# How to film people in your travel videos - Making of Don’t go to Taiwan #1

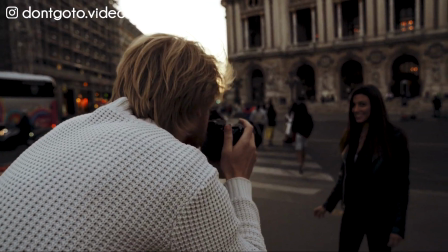told? I was wondering, how do you film people in your travel films? Are you serious?
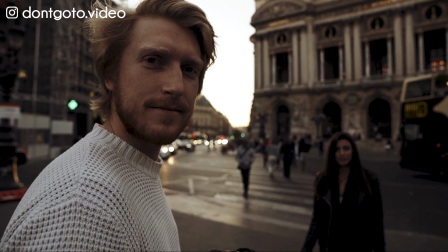Like, can't you see I'm in the middle or something? Oh yeah? Well... Are you serious? I was filming her.
Okay, let's get this over with. Hey Globetrotters, welcome to the first part of the making of Don't Go to Taiwan. If you haven't seen the video yet, make sure you click right there. Before I share some basic tips on how to film people in your travel films, I think it's essential to talk about gear.
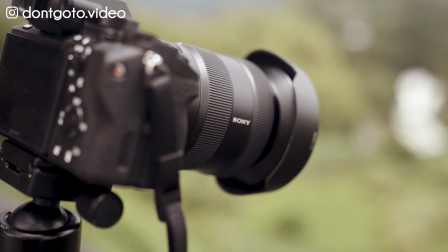So for this project, here is all the gear we used. A Sony a7 III and a Sony a7R II filming me right now, on which we mounted a
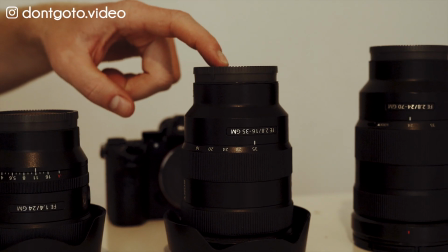2470 G Master and a 1635 G Master and a 24mm 1.4.
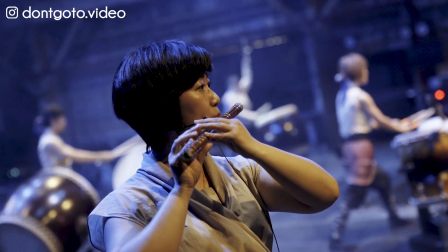These cameras and lenses are pretty great. They can pretty much adapt to any lighting conditions and the image quality is really amazing.
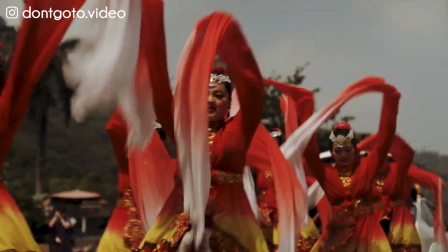For filming, we mainly use the 2470. This lens is so versatile it can probably cover 90% of your needs.
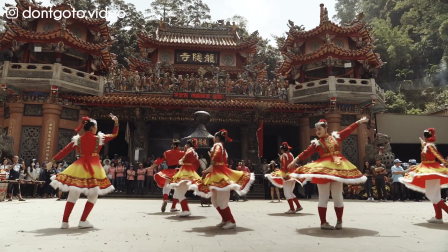You can shoot close-ups, wide shots, handheld following shots,
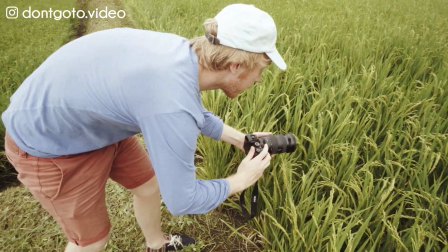and even extremely close-up shots that kind of look like macro, even though it's not really macro, provided you have ND filters, of course.
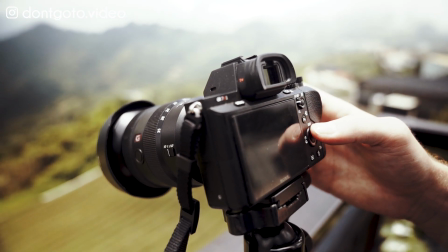The 1635 is also great for filming, but we mainly used it for landscapes and some facecam vlogging shots,
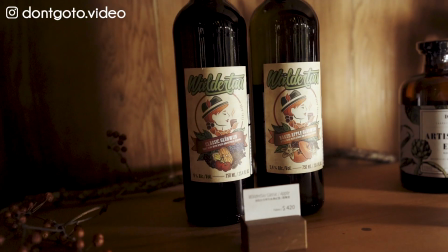even though you can also use it for medium shots and get a very nice bokeh. We didn't use the 24mm so much, except for low light shots, for which its wide aperture can be very handy. We also had a Sony Alpha 6300, on which we mounted a 10-18mm.
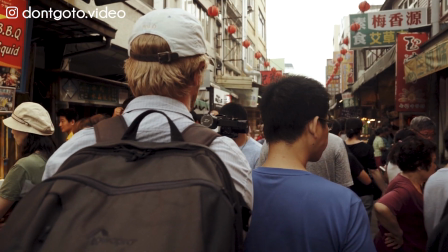We actually only use this one on our Crane Plus gimbal because it's important to have a light and compact setup when you're traveling and having long day shoots.
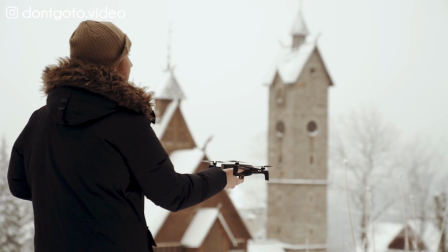Last, we did our drone shots with a Parrot Anafi. I really like this drone because it's very compact and easy to fly. And now let's get back to the first question. How do I film people in my travel films? The first thing you should know before you film someone is whether you want the fourth wall to be broken or not.
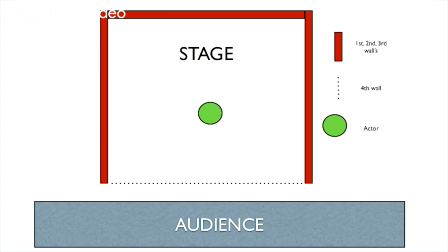For those who are not familiar with the concepts, it basically is a performance convention in which an imagined wall separates actors from the audience.
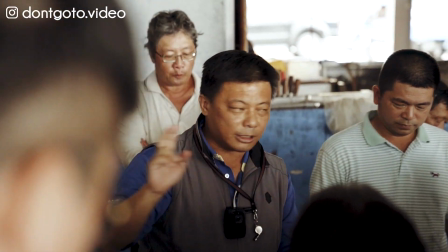For filmmaking, a performer ignoring the camera means the fourth wall is not broken.
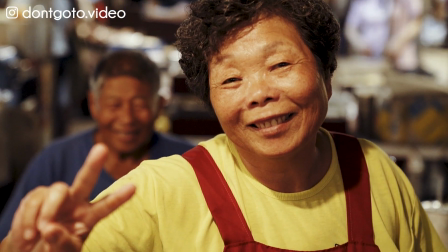Do you want people to be acknowledging the camera, or do you just want to steal natural moments? I personally like to mix. Traveling is about discovering customs, so I like to capture locals in their spontaneous daily lives.
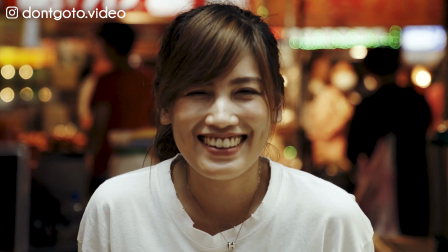But traveling is also about meeting and bonding with people. And looking into their eyes is probably the best way for the audience to experience this feeling.
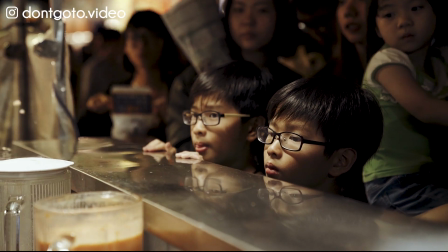Sounds pretty obvious, but filming someone without him or her knowing is the best way to get a candid reaction. But don't get me wrong, I'm saying you can get it afterwards, because unless you're using a telephoto lens, the person will eventually notice you're filming her or him.
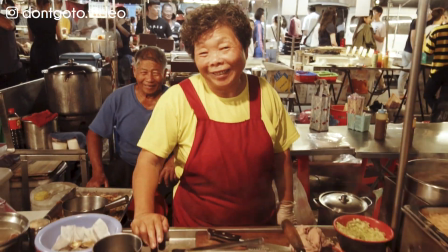And when she or he notices, a smile is generally sufficient to get an implicit consent.
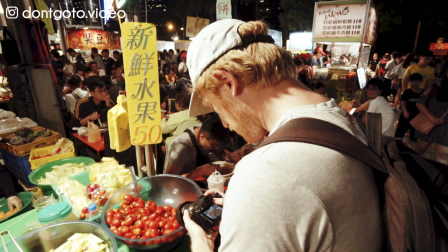If you're not comfortable with filming sneakily, don't be afraid to ask. Depending on the country you're visiting, you will probably have people saying no. But it shouldn't break your confidence. It's better to get a no than waste a potential yes just out of fear. And trust me, a big smile usually convinces most people. If you're filming someone who actually agreed to perform for you, the best way to get a natural performance is to have your actor forget that is being filmed. And this works with both amateurs and professionals. To do so, you only need to have your performer distracted by making him focus on an action.
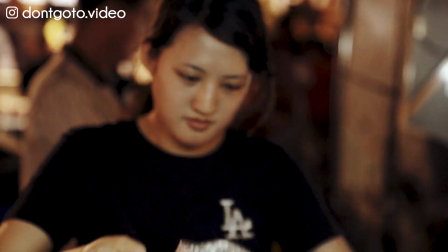It doesn't have to be complicated. A simple direction like grab this or keep doing what you were doing usually works pretty well.
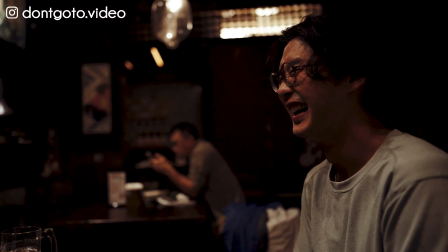Imperceptible expressions can say a lot. And to make sure you get those tiny facial gestures, you need to shoot as much as possible and in slow motion. The good thing with Sony cameras is you can switch custom settings very quickly. So whenever I'm about to film someone, I switch to my slow-mo setting.